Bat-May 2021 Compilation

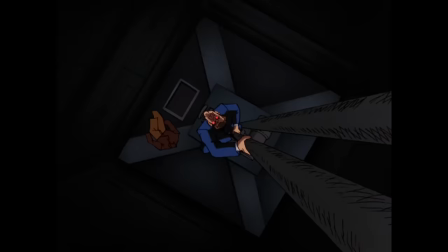2710s
The production team also made it a point for the duplicates in this episode to come off increasingly creepy.
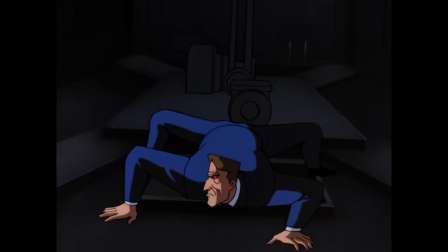2716s
The red eyes is a classic, but having them unnaturally walk on all fours and turn their heads 360 degrees took it to the next level.
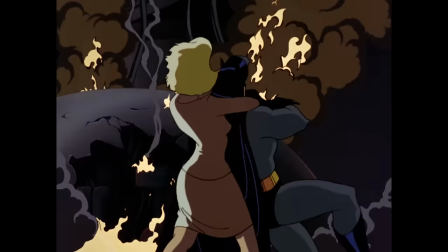2724s
My favorite shot, though, is probably when the damaged Marilyn Monroe-inspired Randa directly attacks Batman.
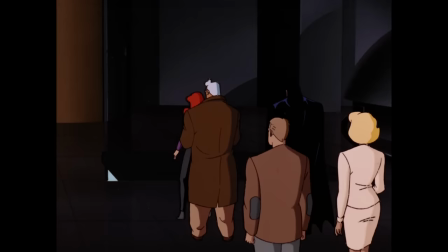2735s
So good! Batman's reaction is awesome, and the music plays that moment up even more.
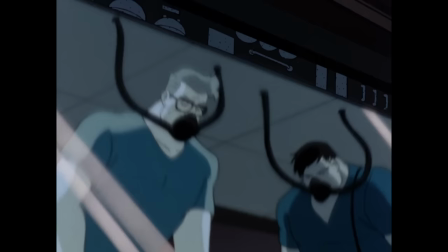2740s
The sequence where the humans are revealed to be alive in a submersion tank also added to this episode's welcomed surreality.
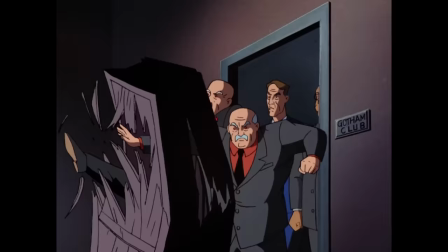2747s
Plus, the animation is taken up a notch from the previous installment, which helped raise these moments to a higher level.
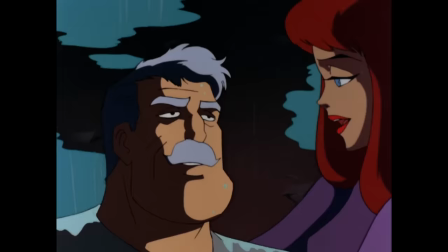2753s
Besides all the mechanical destruction, there is a bit of a brutal-looking human injury when the released and already hurt
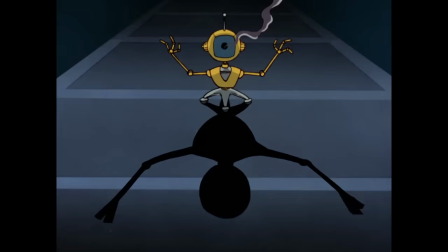2760s
Commissioner Gordon is shot in the head by a laser from that little yellow robot.
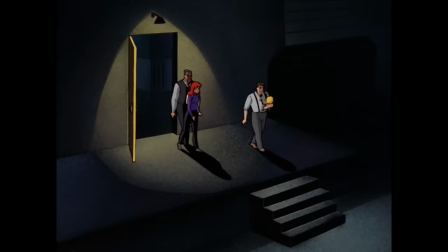2764s
This one isn't destroyed, though, as Rossum shuts it down, even carrying it out of the flaming building.
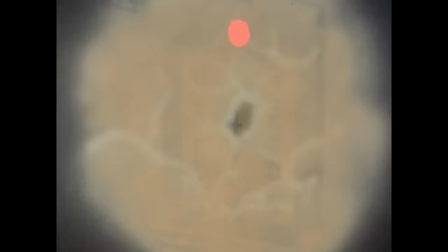2770s
Seeing Barbara Gordon take an active role in the story so early on in her appearances worked to this episode's advantage.
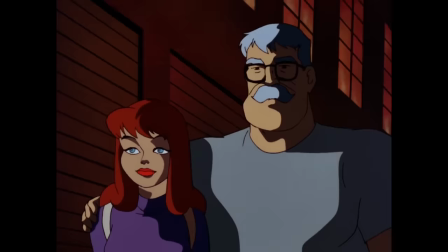2777s
It effectively foreshadowed her role as Batgirl.
A police commissioner's daughter doesn't get all her education in school.
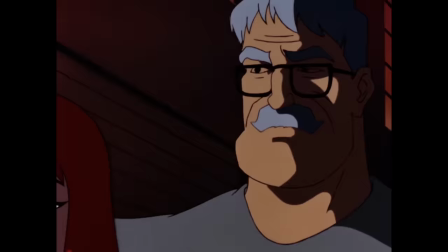2783s I'm getting too old for this kind of stuff. I sort of enjoyed it.
A lot of this was the work of writer Bryn Stevens.
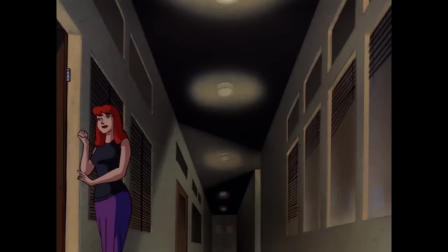2791s
In the audio commentary, director Kevin Altieri mentions how much he looked forward to working with her.
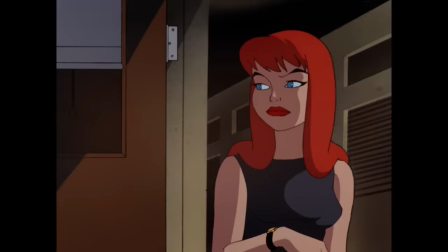2796s
Well, Bryn Stevens wrote this. What I like about her is she gave like this real female take, you know.
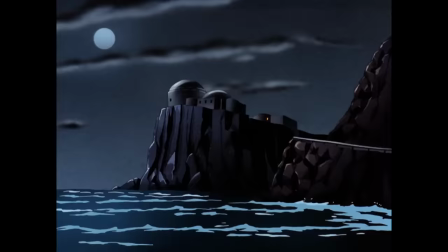2802s
She always liked creating like these female characters. And even though she would do science fiction, she always like did things with a lot of heart.
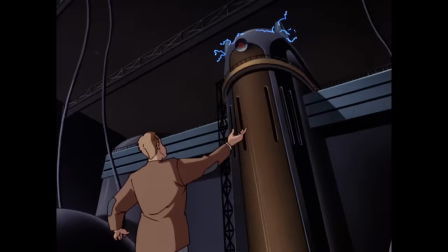2809s
And I thought, you know, like Bryn Stevens, Heart of Steel, when I first saw the script, I said, this is gonna be good. The commentary also gives some interesting perspective on how much producers Bruce Timm and Eric
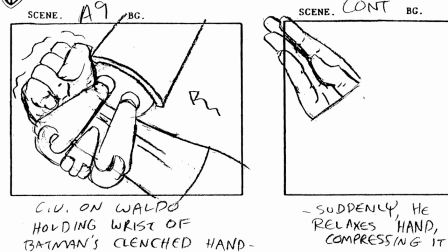2820s
Radomski gave their directors and storyboard artists leeway to take a few liberties with the scripts.
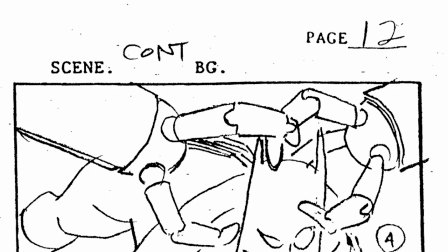2826s
We gave the directors and the board guys the option of going off script if they felt
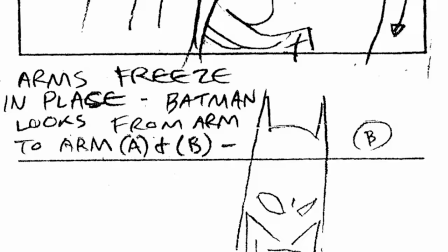2830s
they really needed to make the show more cinematic or to restage a fight scene or whatever.
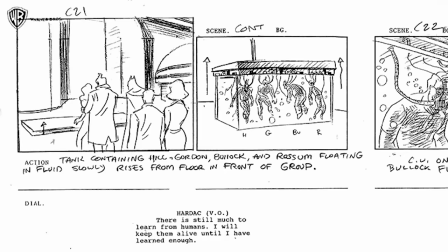2835s
Yeah. We actually depended on the board guys and the directors to plus the shows whenever possible.
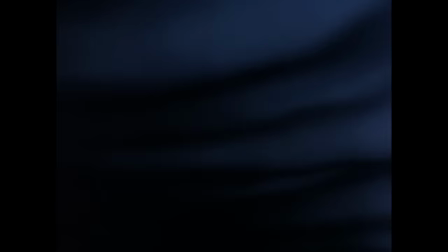2840s
We didn't insist that they stick exactly to, you know, every word of the script.
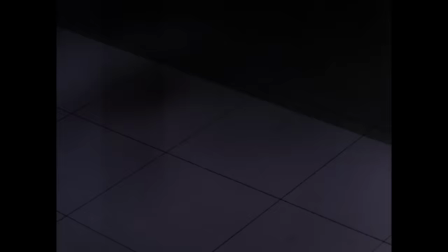2844s
Whenever these commentary tracks are available, they always provide excellent insight on the creative process.
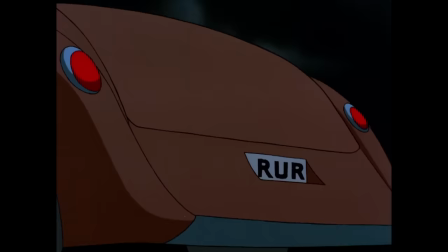2850s
Like the fact that the Carl Rossum character was named after the Russian play RUR,
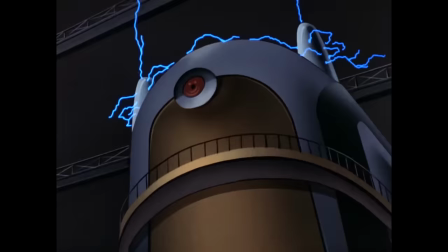2855s
Rossum's Universal Robots, which introduced the term robot into science fiction and language itself. The heart, no pun intended, of this episode is a little bit underplayed.
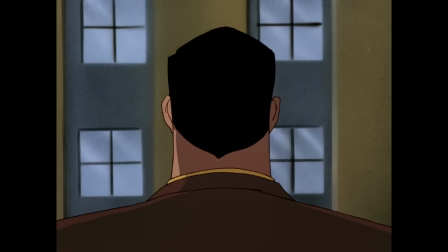2866s
Bruce mentions in part one that Rossum's daughter died a few years prior, which sent him into seclusion.
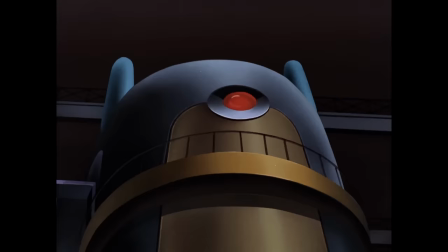2871s
Part 2 has just a single line from Rossum on that subject, but later, Hardak explains his maker's motivations more clearly.
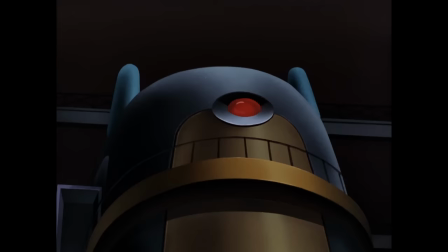2879s The plan was conceived by Carl Rossum when his young daughter was deactivated.
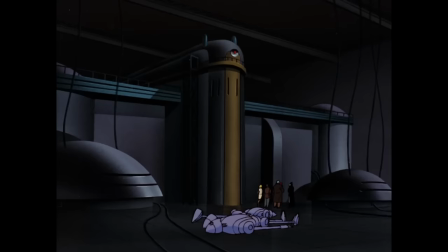2884s A vehicular accident.
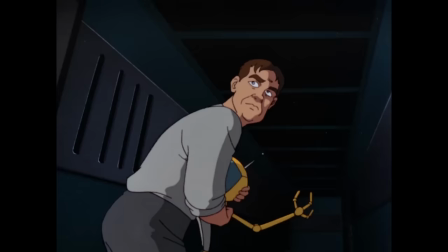2888s Afterwards, he decided to find a way to replace humans whose decisions can cost other human lives.
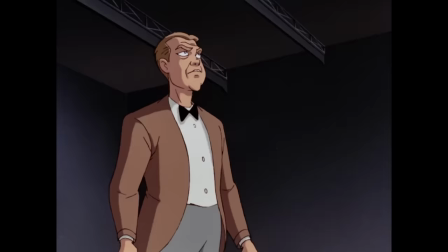2894s
I think this may have been a bit of a missed opportunity. There is no shortage of tragic villains in this show, but Carl Rossum isn't one of them.
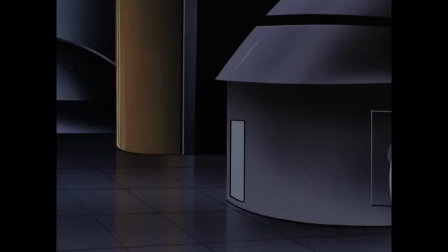2902s
He created Hardak with an ill-conceived intention, but he quickly righted himself when his creation was taking things out of hand.
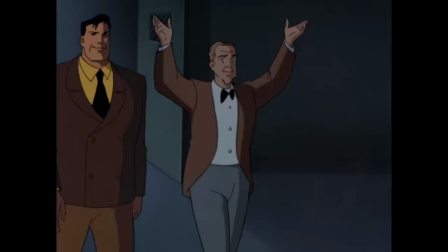2909s
Delving more into Rossum's background with his daughter and maybe making him a tad more misguided in his pursuit of the
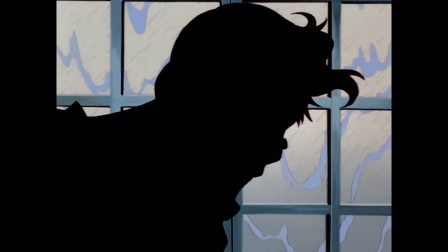2915s
original goal could have made for an antagonist on par with the tragic origins of Two-Face and Mr. Freeze.
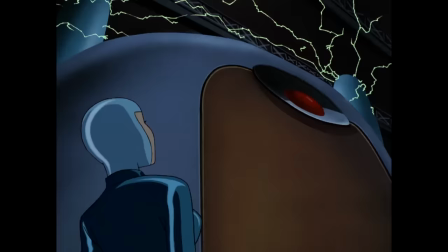2922s
Instead, all those qualities are channeled into Hardak.
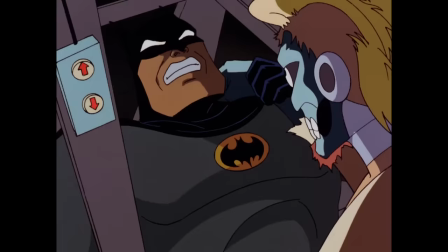2925s
It's different, which is why I like these episodes, but we may have gotten a more emotional story underneath the steel and wiring if they had gone down that route.
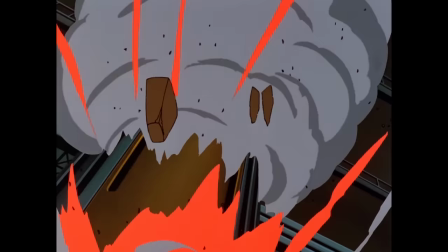2934s
Originally, a Batman duplicate was to appear in the climax, but they ran out of time.
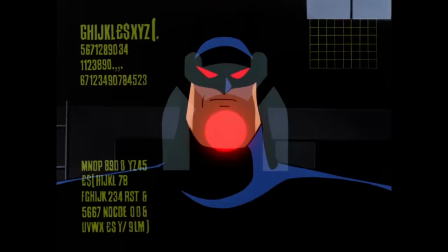2939s
However, the production team loved the idea so much that they gave that concept its own episode called His Silicon Soul,
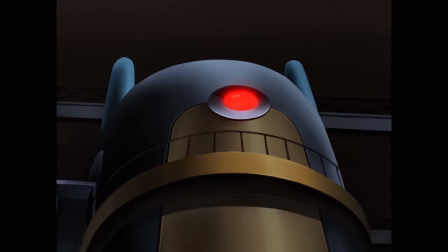2946s
which we'll talk about at the end of this year's Batman. If you can't tell already, this is a big-time recommendation from me.
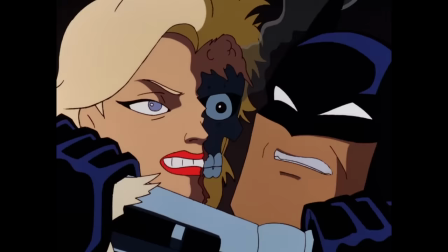2954s
Check it out for another genre that this show pulled off flawlessly.